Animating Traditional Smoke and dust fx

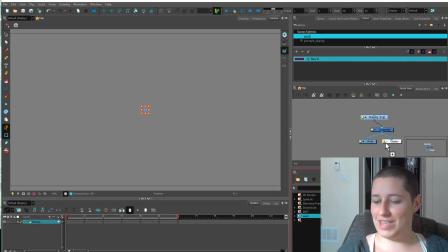kids, welcome to Stylus Rumble, effects time thing. I guess it'll be effects. Have no plan. Even more so than usual. Usually by the time I'm sitting down, I turn on the camera, I'm like, I don't know what I'm gonna do, but today, I'm like, let's do dust.
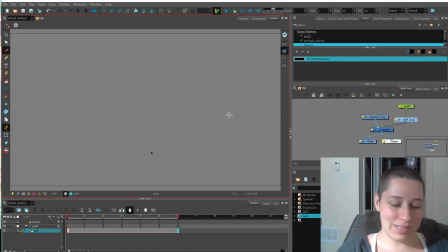The poofs? Some kind of poofy thing. Poofs are easy. You can do that with no plan. So, that's where we are now. We'll see how it goes. All right, so start with a little simple poof. The first thing you want to do is figure out what direction your poof is going in. So let's just do some doodles to start with.
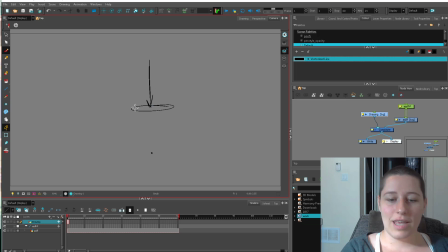So if something is impacting the ground in this direction, then it's going to send a poof out in every direction. It's going to get a three-dimensional poof. So you want to think about asymmetry. That's always important. Boop, boop, boop. Even think about it coming forward like this, if you're feeling fancy.
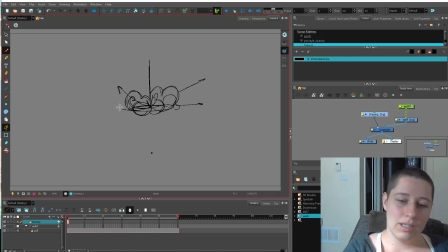And then you're going to want your dust to continue on in sensible directions, like that. So down poof, it's going to get a little bit of dispersal in all directions. An angular poof, you'll get a little bit of dust going this way, and then you'll get a lot of poof going that way.
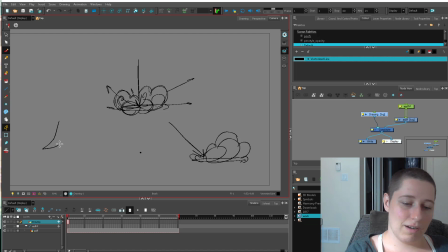Depending on how crazy you want it. Something like if a character were to, say, scuff dirt, so here's a little foot, and the foot scuffs back this way, you're going to want to follow the path that the foot is going.
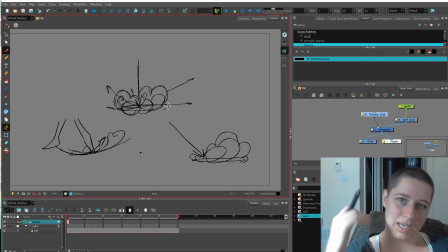So you might have a few little poofs along here that goes. But in general, you want to think of the direction that this stuff's being pushed when you're making dust. Big explosions, like if you have an explosion on a rock face. So we'll just do a fake little perspective here.
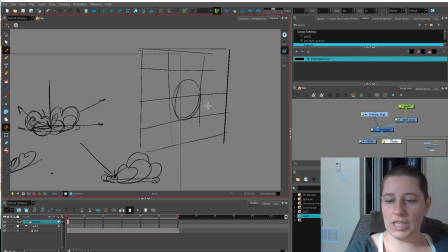So if there's a explosion here, like they're blasting out a tunnel or something, then your explosion is going to go this way, away from the wall, and you're going to get a little bit coming this way,
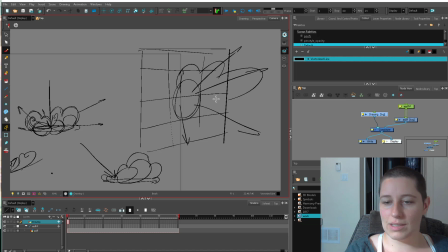like that. So when you're doing your poof, you can even draw those lines, give yourself a direction, and then you can build your poof off of that. Remember to think three-dimensionally. And think of all these poofs as spheres.
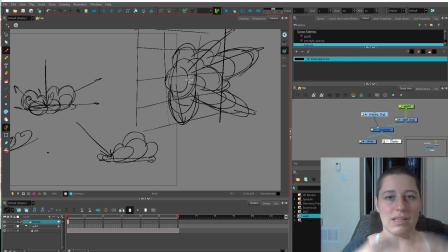If you want your dust to really look sensible and like it's got volume and stuff in these big explosions, then you want to think three-dimensionally. And the easiest way to do that is to break your dust up into poofs.
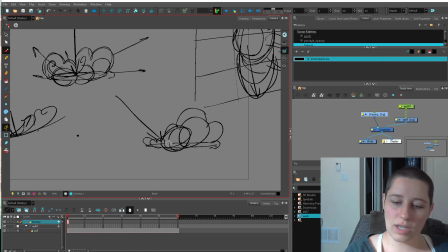That's why I'm drawing all these circular forms. I'm not just thinking of a flat shape. I'm giving each of these their own little volume here.
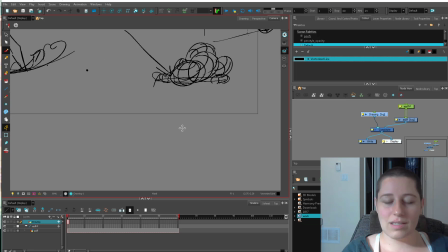So that way I'm not tracking a bunch of nonsense, because this can look like, if you just draw a little cloud like this, this looks like nonsense. Like, what way are these going? Who even knows? But if you think of spheres, then you're going to be able to maintain your volume and track those spheres as they move along in space.
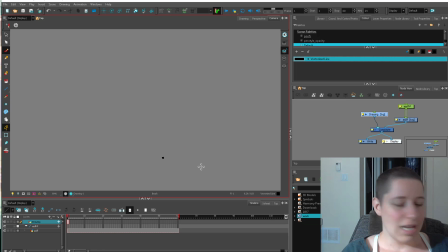So this is the first type of thing you want to think of when you're doing dust. Now, of course, you can do very, very simple dust. If we're doing this all directions dust, I just have a little pin dot here just so I know where like the center is.
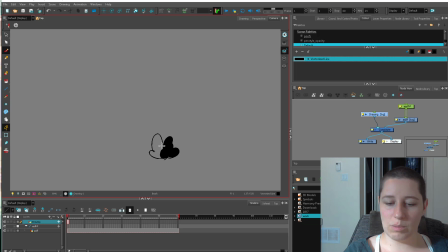All these little poofs are coming out from the center. So I can start with this. I could even start by doing big flat shapes and just kind of keep in my head where these front ones are, because you're going to break this down into one or two simpler tones. You're not going to do it a ton of detailed stuff over this.
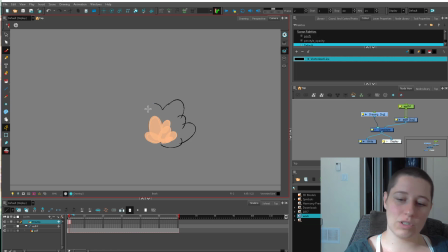And while you're following your dust along, this one I'm just doing kind of an every directional dust. I'm going to have my little single form break up into a few little pieces just to give it a little bit more interest.
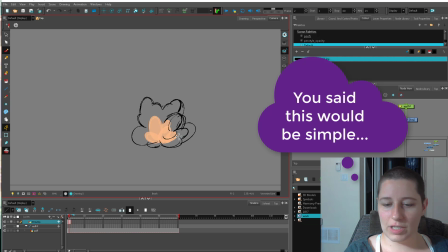We can think of this front one here. As I later, once I'm finished, I'm happy with this, I'm going to go in and add a tone layer.
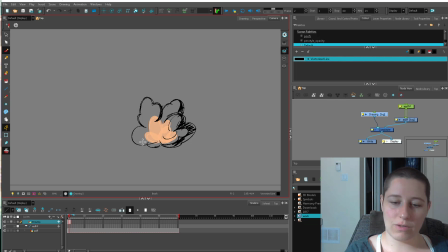So keeping track of these spheres is also going to help you put your shadows on there if you're doing two-tone dust, something like that. And then we can break this dust up a little bit more as it goes. So dust is a great starter effect. You can start very simple and work your way down into details.
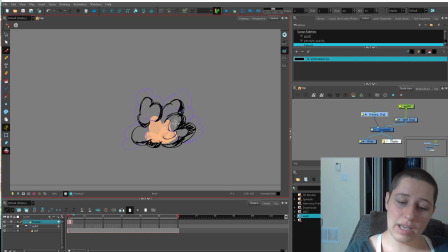So this is a fairly detailed one. I'm putting lots of little pieces in there. I'm going to overlap some pieces here and I'm going to add tone. You can definitely do it very simple. I said I was going to do it simple and then I didn't. Let's get simpler. That's a bad habit I have. So here, let's do really simple one.
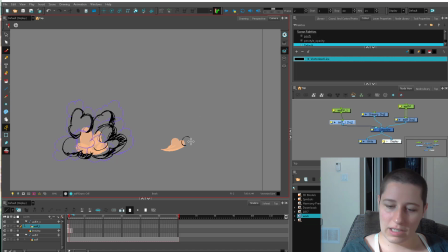Boop, boop, boop, boop, a little poof going this way, and then go up a little bit. Boop.